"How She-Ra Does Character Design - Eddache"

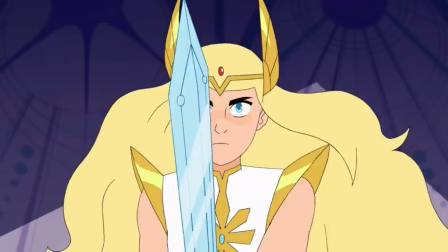This is in stark contrast to her alter ego, She-Ra.
And she has better hair.
Whose hair is massive and evokes feelings of boldness and empowerment.
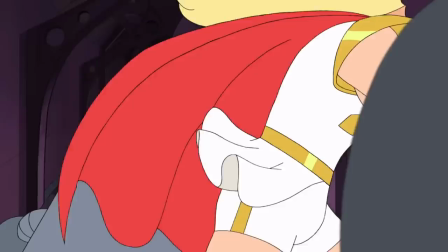The elements of Adora carry over, so the costume is still practical with the addition of shorts and straightforward with the top being buttoned up military style, reflecting her upbringing and training. The more you know your characters, the easier these design choices will come to you, essentially making them do the hard work for you. Mr. Eddache, Doctor,
I've done your homework for you. Hubert, what is this? I did it in cursive handwriting like you told me to. Yes, but you've done it in the Palmer method. Mr. Wheeler's gonna have my neck if it's not done in the Danelian cursive writing style, Hubert! Danelian!
Step 2. Diverse shapes and colours. First impressions are important, so the body shape should tell us a lot about the character before they even speak, like judging a book by the shape of its cover.
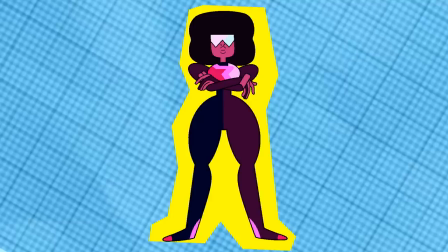And this is commonly done with circles, squares, and triangles. Let's look at Steven Universe.
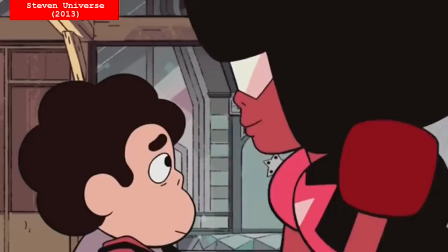Garnet is made out of a square, as she is the strong, firm leader of the group, but the edges are rounded off, showing that she has a soft side too.
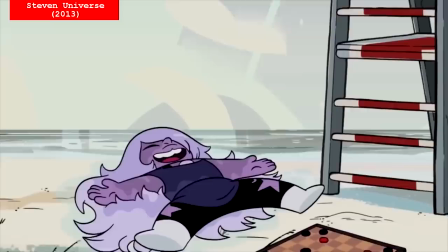Amethyst is mainly circles, which suits her easygoing, carefree nature.
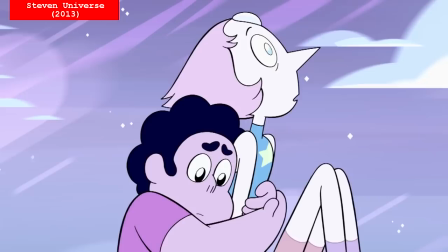And Pearl is a triangle, but also a circle, forming a teardrop, as Pearl is prissy, but sometimes delicate.
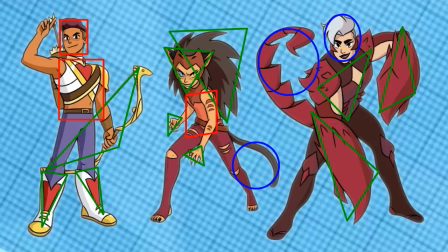A mix of shapes creates it's a mix of feels. It's just working out what combination of shapes best portray your character.
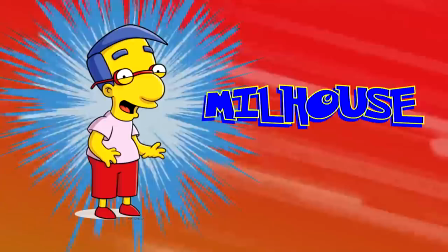Who's that Simpsons character? Giving your character a unique silhouette helps tell characters apart.
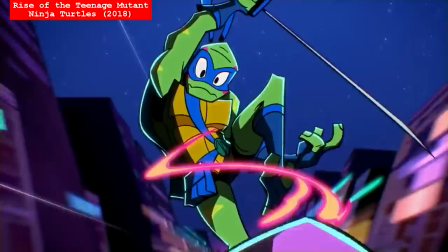Let's try that again with who's that Ninja Turtle? Bit harder that time, isn't it?
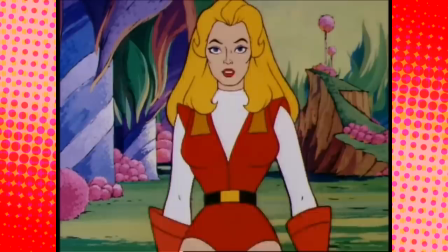So it makes sense they're constantly redesigning the characters.
I really don't know Michelangelo. I'm Raphael.
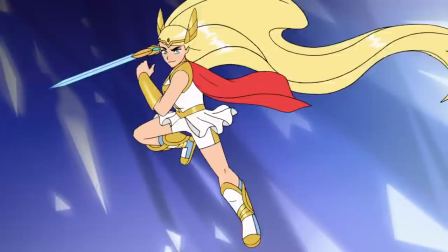Oh.
The original series of She-Ra had a difficult task, having to conform to the mold of the same body design across the board.
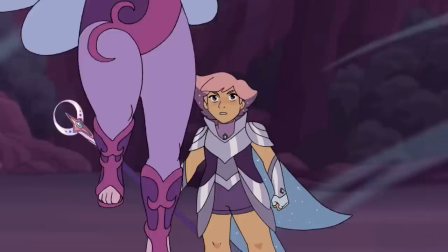But the reboot series is able to have a cast with an array of body shapes, which in turn is more representative of the broad spectrum of bodies of women.
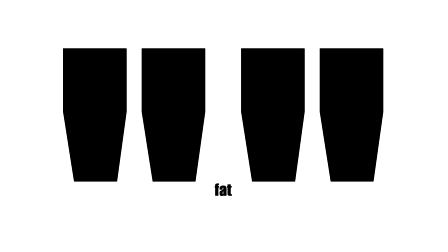The character Spinnerella has been met with criticism because she is, in massive quotation marks, fat.
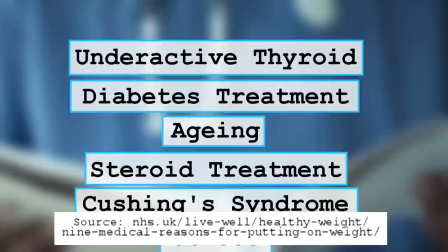Which is apparently bad. Surprise science lesson. Sometimes people are just big, and sometimes it's nothing to do with eating a lot.
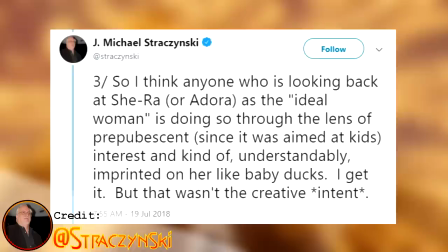And even if it is because they ate a lot. So what?
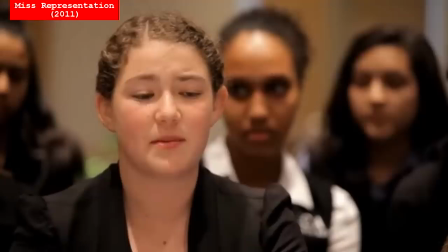There's this concept of the perfect woman who looks this certain way, and because women may not look that way, they're scrutinized.
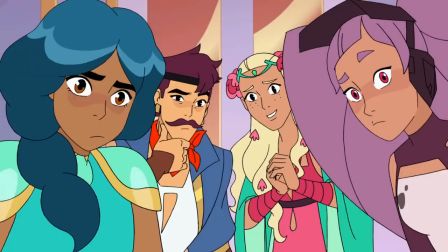Representation really does matter. If nothing else, it helps tell your characters apart. This goes for skin color too.
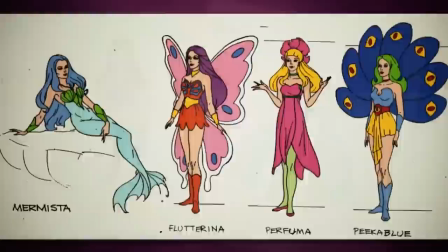Speaking of color, this is something the original series got right. Well, not the skin color, but the clothes.
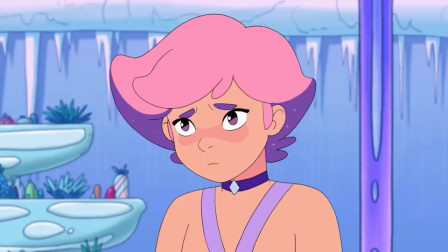Colors can contribute to evoking a strong emotion, especially in a character's design. Glimmer is comprised of mainly pinks and purples.
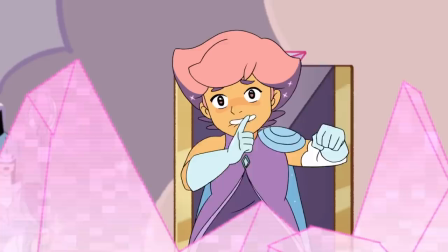Pinks evoking sensitivity and caring, whilst purples evoke royalty, which makes sense being a princess and the daughter of the only on-screen queen.
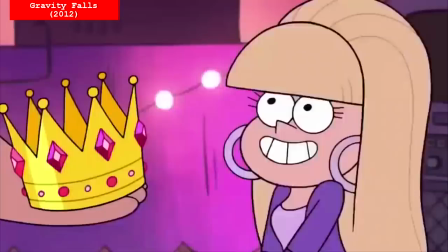That sounds like a metal album. Oh, on-screen queen, that's ABBA. That's just straight up ABBA.
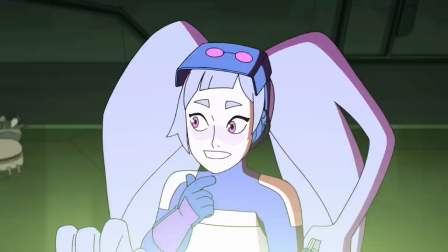Colors can mean different things, like purple can also mean luxury, romance, or even death. Entraptor is also comprised of purples, but she has a much different personality to Glimmer. It's just a case of playing around with what feels right for your character.
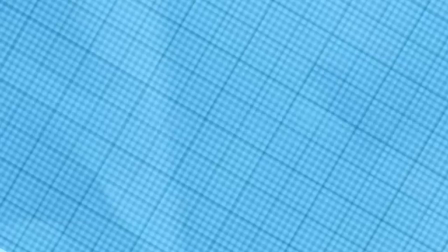It's all about interpretation. What does that mean? I'll let you decide. Step 3.
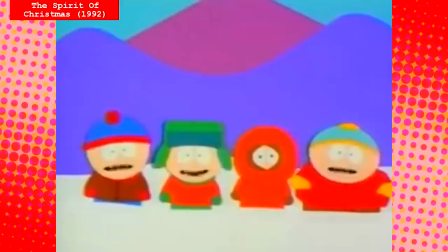Simplify. And exaggerate! You see this often with comic strips or cartoon shows that have been going on for a long time.
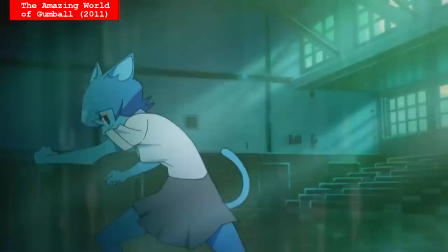The designs evolve and change, but keep the core elements intact. And there's naturally some real-life considerations. Shows may only have a limited budget, and it's unrealistic to expect them to maintain highly detailed animation all the time.
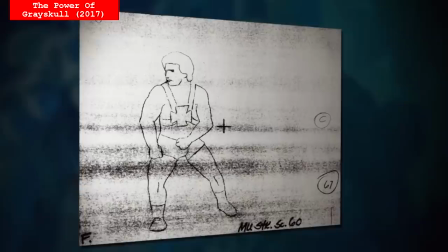The original series, while arguably more detailed, also frequently used what's called stock,
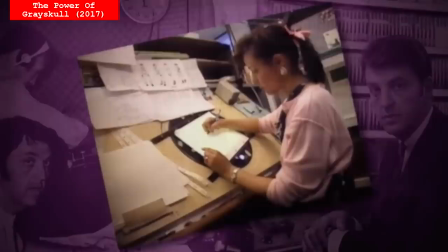recycled animation that was rotoscoped with actors and then repeated where possible due to the amount of episodes required in the short space of time.
5 days a week, it's gotta be at least 13 original weeks.
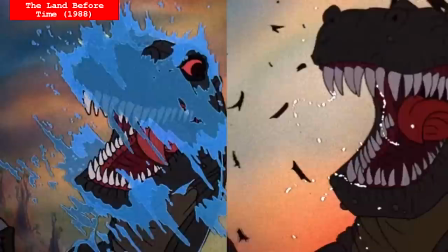That adds up to 65 half hours, and that adds up to working year-round for all the animators.
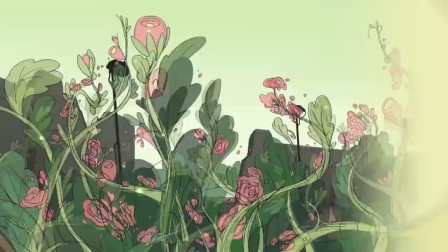You see this recycled animation all the time with Scooby-Doo and even some Disney movies.
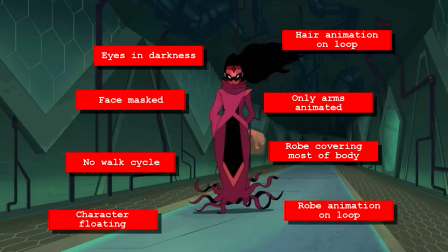So shortcuts are common, and the flashy stuff is reserved for key moments. But done stylistically, this is easy to overlook and maybe not even notice.
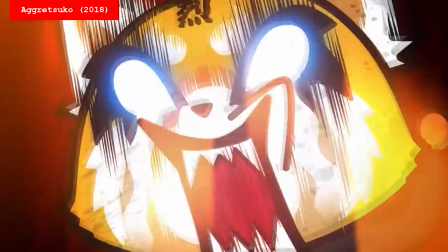But where you might strip some elements back, you may want to exaggerate others.
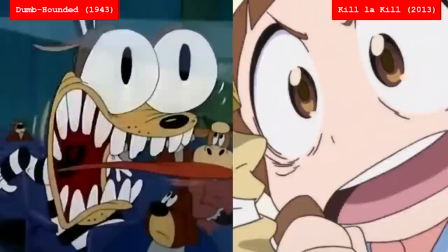Both Western and Eastern animation frequently share the trope of giving their animated characters big eyes.